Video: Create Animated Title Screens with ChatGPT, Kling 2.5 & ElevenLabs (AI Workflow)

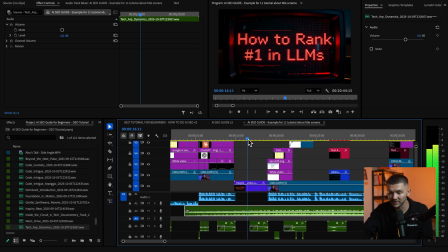496s
As you can see there, it didn't feel like it matched. So I want to match it up with this first kick, which is right here.
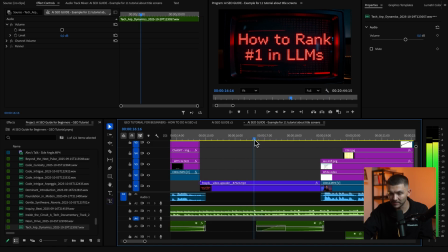501s
So I'm going to zoom in a little bit. I'm going to make a cut on the kick.
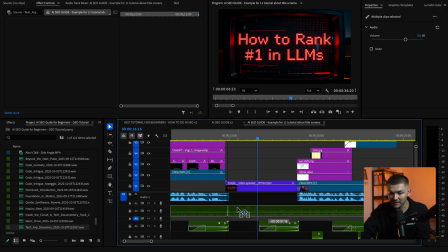506s
And now I'm going to drag both of these and then sync it up exactly with the moment my title screen appears.
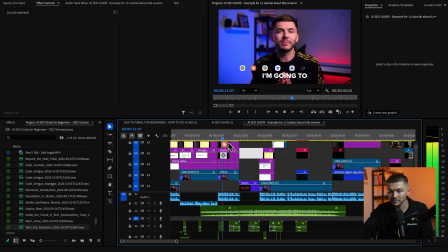513s And so now, if we play it back, I'm going to show you exactly how to rank in LLMs with AI.
It has a much more impactful effect when the title screen appears.
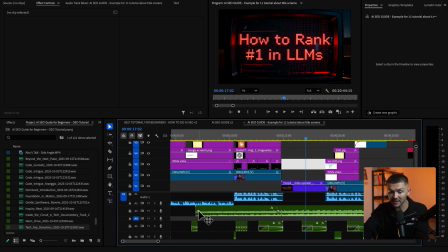525s
And then the final thing you could do is actually just add a subtle audio fade into the beginning of the music.
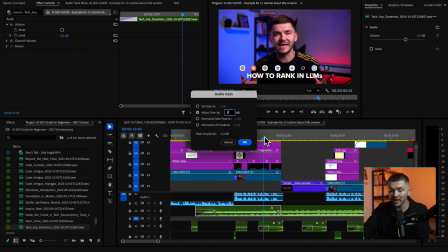531s
And then for the part where you want it just as background music, because you are talking in the video, you can actually maybe just reduce the gain by 8 to 12 decibels. And that way, when you hear the music and the music changes on the video title screen, it's more impactful because it will be louder.
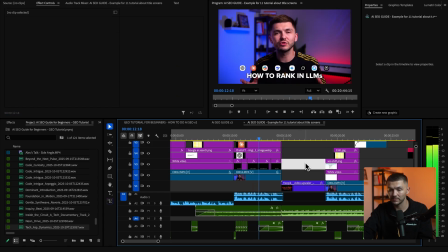546s
So let's take a listen now.
Exactly how to rank in LLMs with AI SEO.
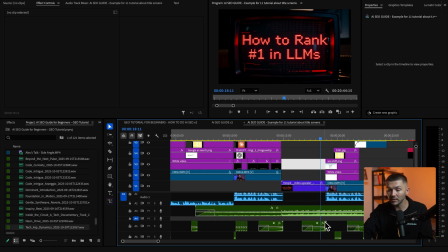553s
And then when it comes to leaving the title screen, again, you can add another reverse symbol effect and then make another cut. just here when it ends, and then again reduce the gain and then maybe fade that out. And so the end will sound like this.
So this is the biggest shift in SEO.
And that is how to create title screens for your videos using AI, thanks to ChatGPT, Google Imagen 4, Kling 2.5, and ElevenLabs.
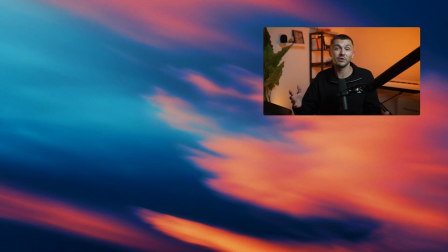578s
If you have any questions, let us know in the comment section down below. And if you enjoyed this video and you want to see more like this, please hit that like button and don't forget to subscribe.
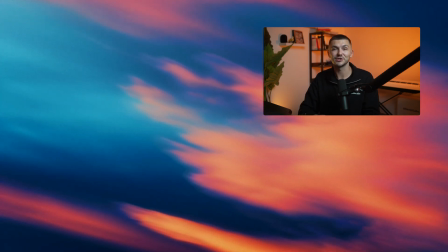585s
Thanks for watching.